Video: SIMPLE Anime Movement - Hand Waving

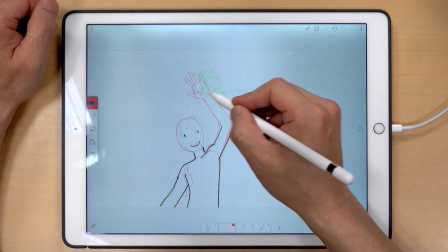[4:08]
体は真ん中で、手は少し赤の方に
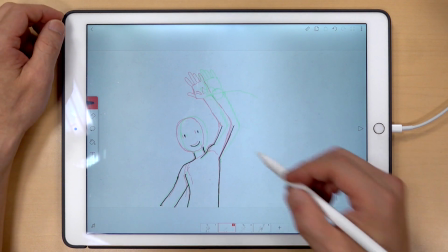[4:14]
寄せます
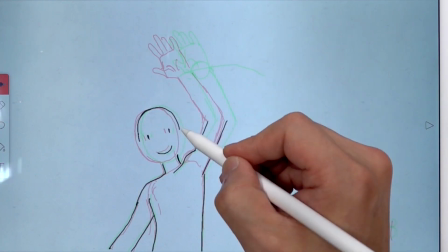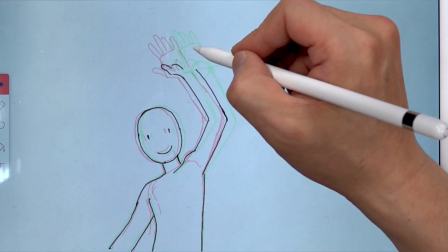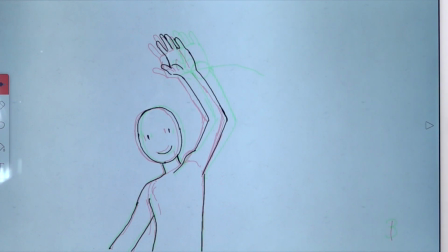次は3と5の間体は真ん中体は真ん中
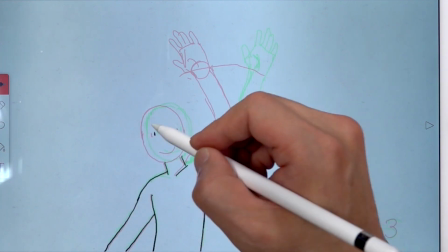[4:38]
真ん中で、手は終わりに詰めます動き始めと動き終わりは速度が遅くなる
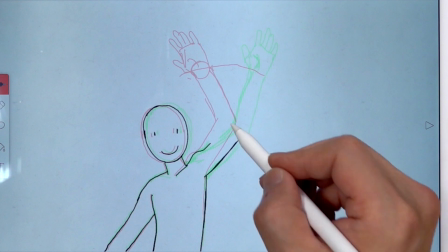[4:45]
動きは詰めることができます最初の3枚は、
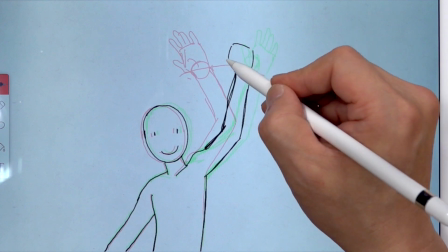[4:51]
前の絵に寄せて、4と5は近い
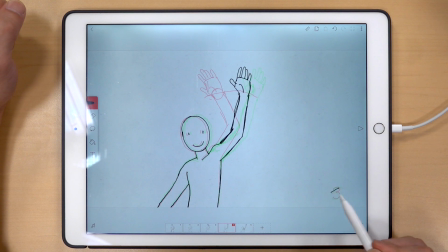[4:56]
次は5から11をコピーして、
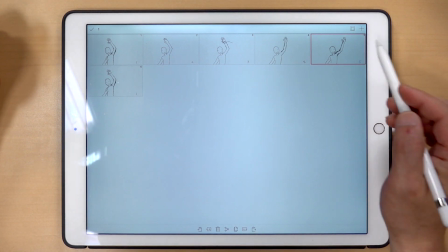[5:02]
最後に1は必要なくなりますこれが何枚ですか?
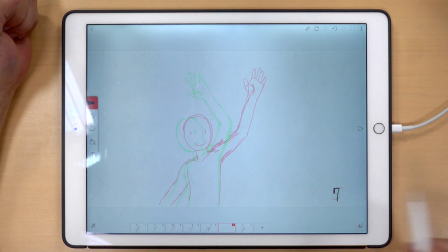[5:09]
5から1の中に77を描いてさっきのように真ん中のように
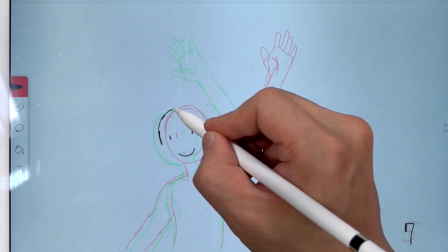[5:16]
そうですね。
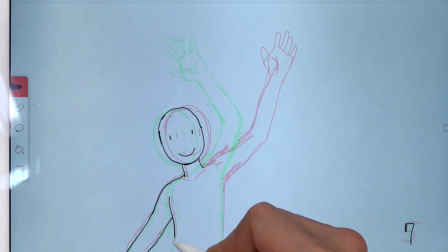[5:17]
真ん中から描くと楽しみ本当にやりたいなら、3つ目の画面をトレースしても大丈夫ですか?
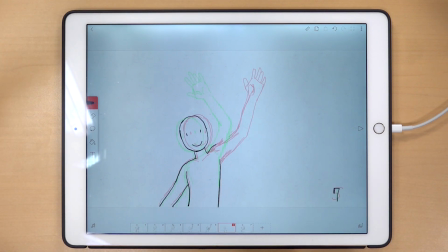[5:27]
体だけ?まあ、それでも良いですが、慣れないと、そういう作業は難しいです。
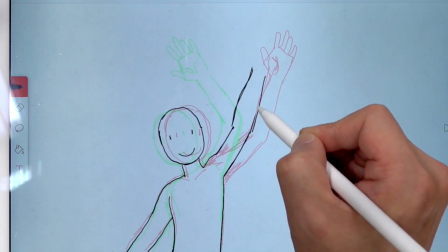[5:33]
描いた方が早いです体と頭を真ん中に割って、さっきのように赤の方に
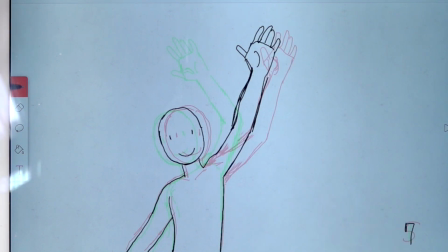[5:41]
前の絵に寄せて、真ん中ではなく、右の方
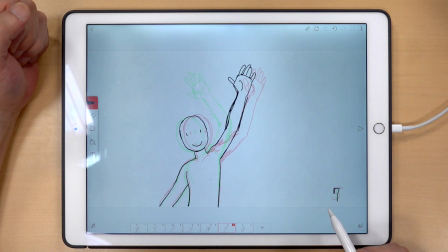[5:46]
今描いた7枚目の絵は、伸ばしています腕の曲がり方
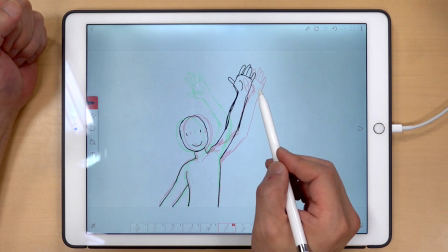[5:51]
肘が先行しているので、残されますああ、
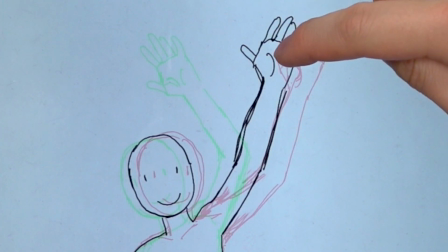[5:58]
次に描くのは7と5の間ですか?そうです
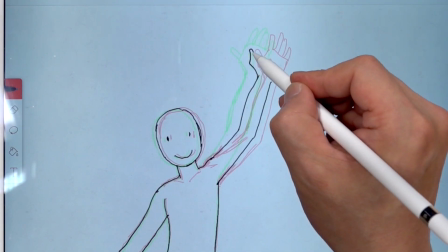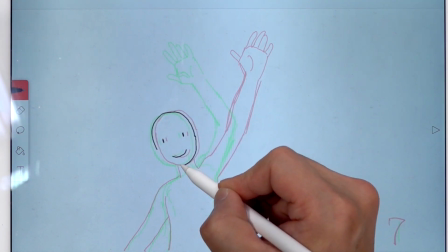[6:12]
今描いた8枚目7と1の間にそして4と同じように、
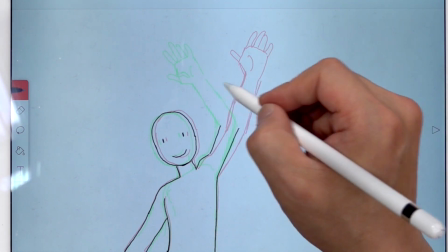[6:19]
今回は緑の方向に近づいていますそして、真っ直ぐに描いていましたが、今回はまた曲がります
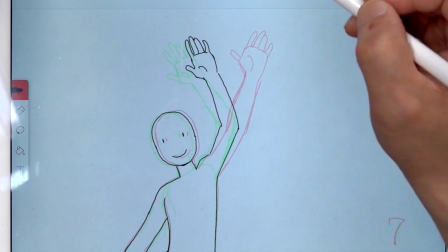[6:27]
動き終わりに詰めて描くとはい、うまく動いてみますか?
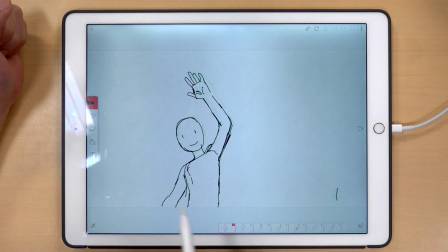[6:32]
再生をお願いしますはい
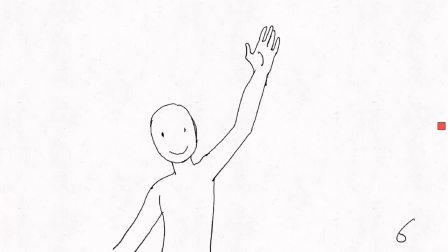[6:38]
素晴らしい手を振っているときに肘が曲がります
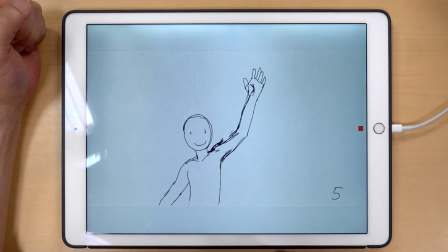[6:44]
それを伸ばすときに伸ばすときに伸ばすときに伸ばすときに伸ばす
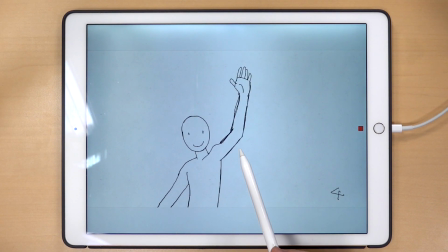[6:51]
これは一例だけではありませんこれは普通の子供の元気な手の振り方ですそうですでも、女性のようなキャラクターが手を振るときは
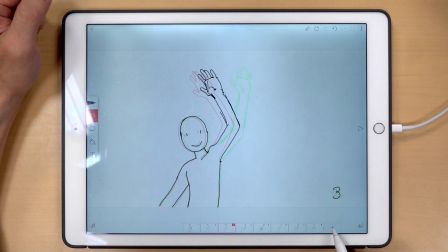[7:05]
手の角度が更に変わってくるまあ、少し一度これは女性の場合ですか?
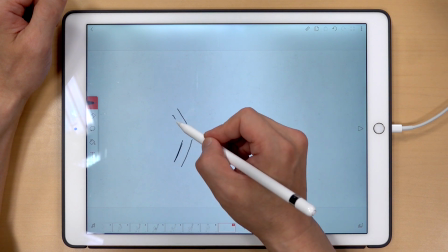[7:12]
そうですね
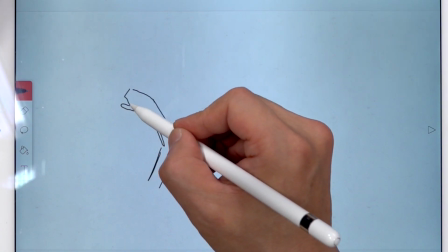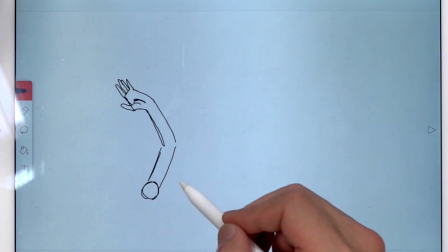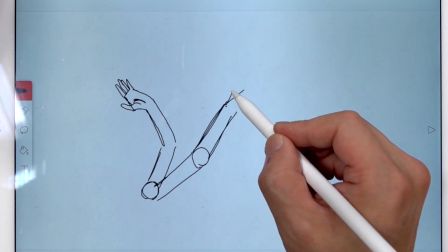[7:24]
ここまでフルとするとこれは一番左と一番右の部分
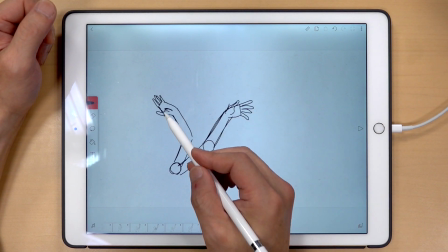[7:30]
ああ、なるほどこの手のひら自体ももう少し緩く
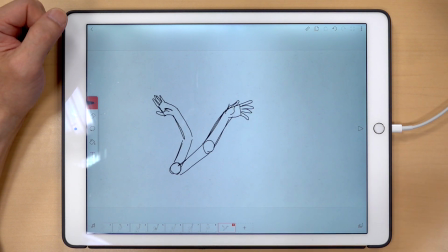[7:36]
角度がつくそうするとヒラヒラして見えます
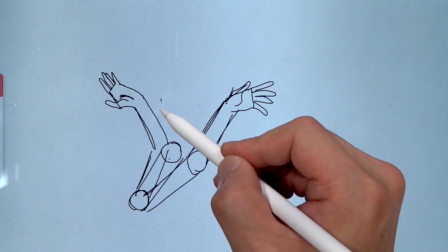[7:40]
そして、中割りもさらに残してやるとそれっぽく見えます
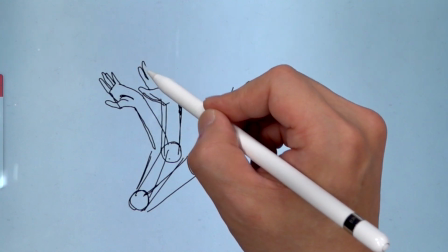[7:48]
今回は肘が先行して、手はそのまま残されます
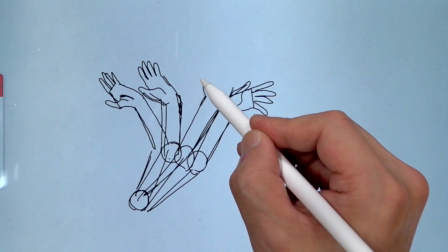[7:56]
さらに、動きが終わるときまだ
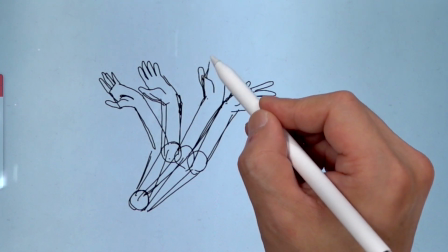[8:02]
引っ張られている感じを出して